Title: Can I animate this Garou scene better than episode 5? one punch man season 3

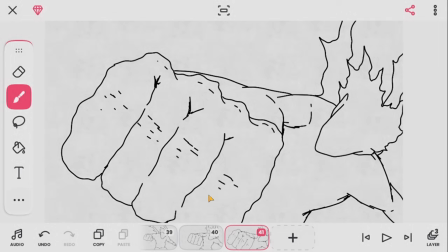[15:02]
Okay, guys, I am actually extremely impressed with myself for what I did there.
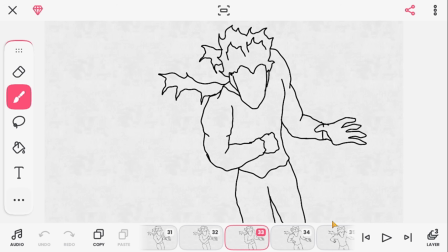[15:09]
I literally said before I even started this that I'm bad at like basic animation. Not bad at it. It's just that I never practiced animation as an actual thing. I'm self-taught, but I did this really well in my opinion.
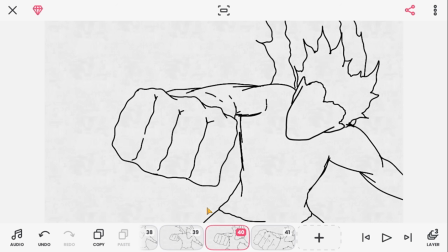[15:24]
Look at that. Even the perspective on the punch. Look at this frame, bro. The perspective and everything is just amazing, bro. In my opinion.
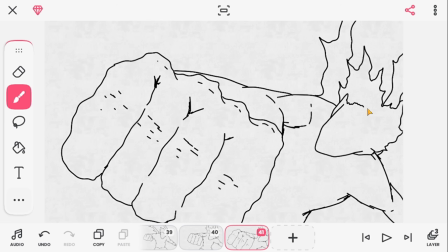[15:35]
But bro, holy crap! I'm impressed with myself that I did this. So it should flow perfectly off of what happened before, as you can see.
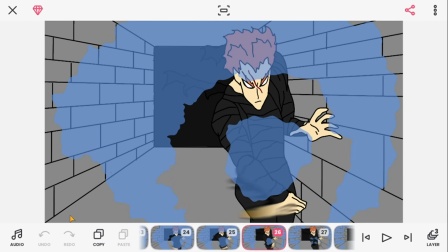[15:47]
Hold on. Boom. Wait. Oh damn.
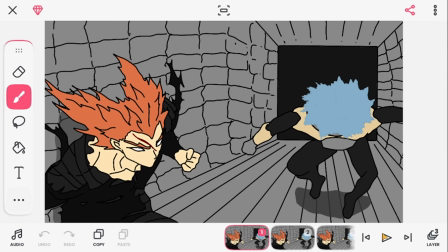[15:52]
So you see, it flows perfectly because I traced the previous image. Okay, so let me go here.
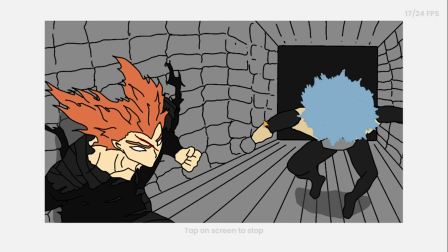[16:01]
Oh yo, yo! Oh my gosh, yo, it's perfect, bro.
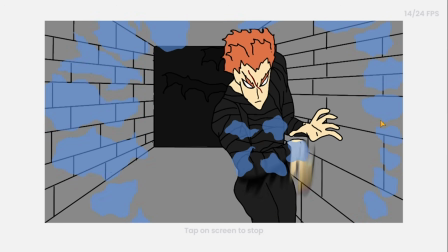[16:09]
It's perfect. Oh my gosh.
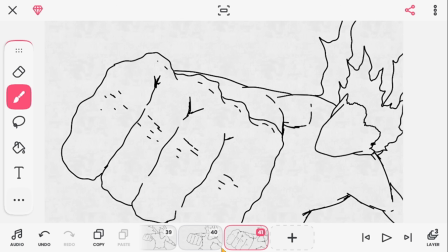[16:14]
I even have the whole body tilt and everything. Yo, I'm so impressed with myself. Holy shit. So it's gonna end here and then he's gonna punch the shower head guy, bro. Yeah, I'm so impressed with myself that I did this shit. I'm not even gonna hold you. Oh my god.
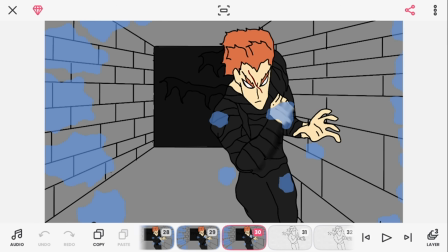[16:31]
But you know what's gonna ruin me right now? I'm gonna have to draw his face every frame with expression, and I'm gonna have to draw all the band-aid on him. I mean the clothes on him, which is, you can see how that's gonna be a headache.
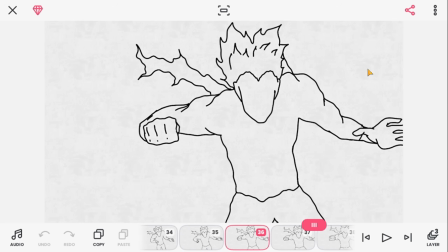[16:49]
So yeah, that's the only thing that's gonna ruin this. I'm actually gonna do all the detail off camera.
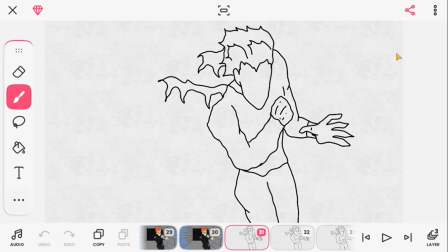[16:54]
So yeah, I'm gonna get back to you when I have to actually draw Garou punching the guy.
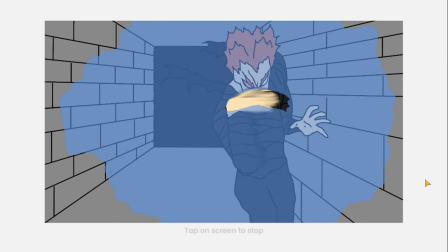[16:59]
Guys, this is how it looks now. I finished everything, the detail, the coloring, and whoop!
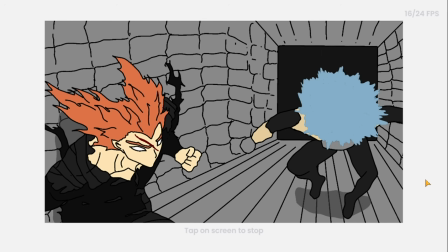[17:06]
Finally! Yo, it looks so good, bro. It looks so good.
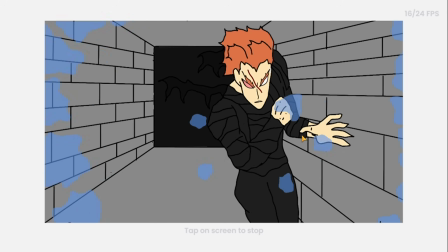[17:15]
Gee, this took so long. I was so like optimistic about this too, you know.
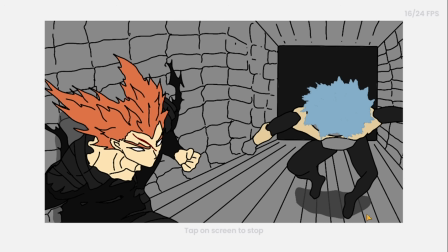[17:19]
I'm not gonna lie, it looks a little AI, and the reason why it does it's because, hold on, let me show you.
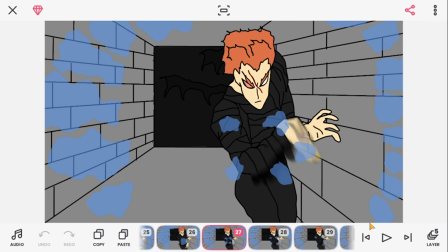[17:25]
You just saw it there. The background zooms in.
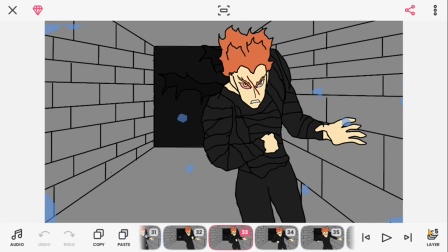[17:28]
Basically, he was going a bit closer to the camera, so I purposefully made the background zoom in.
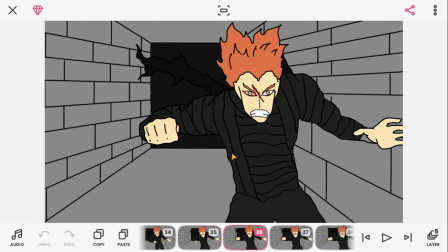[17:38]
So that's why it looks AI, I guess. I don't know.
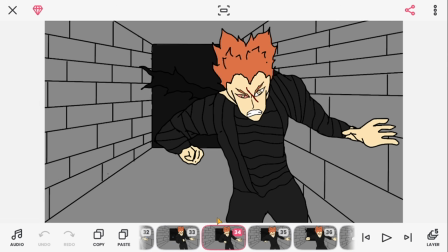[17:42]
In my opinion, it looks a slightly bit AI, but I just basically zoomed in the background and then made it stop when he punches,
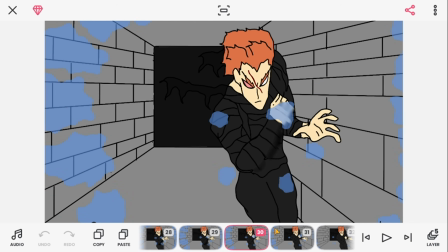[17:50]
and then it will transition straight into the next frame. Some shots of Garou's face might look weird, but when it plays fast, you don't even realize. So yeah, that's basically it.
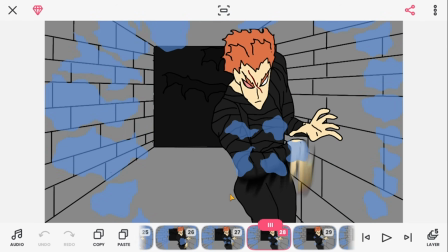[18:04]
So yeah, two scenes has taken me about what, 3 days.
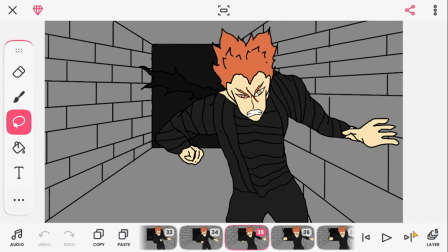[18:10]
So yeah, time to move on to our next scene finally.
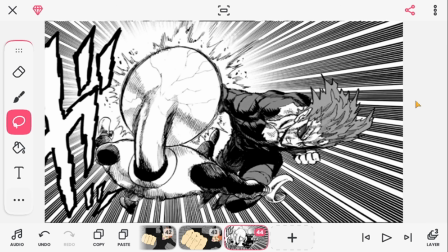[18:16]
Alright guys, this is the next frame I have to adapt, and geez, there's nothing challenging because I would just like kind of trace it a little and then do my own detail. But I have to make it move. You know, I said I'm trying to make it look better than the anime,
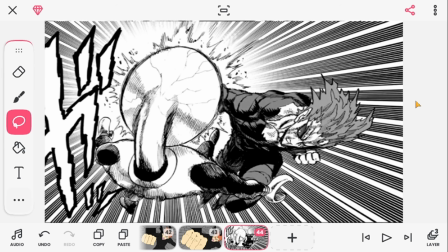[18:35]
so I have to actually make it look pretty good because this was actually one of the best scenes in the anime. Even Nicholas Light, the One Punch Man hater, he did like a little gasp when this scene played. So I gotta make it look better somehow, which I don't think I will achieve. I'm gonna be honest.
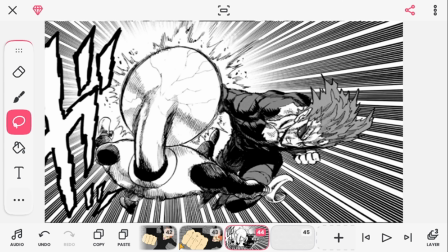[18:55]
I just want it to get really close. So the punch has already been thrown, so I can't oh wait, whoa. Yo! It, it's basically already animated, bro. What the hell? Okay, I think I have an idea.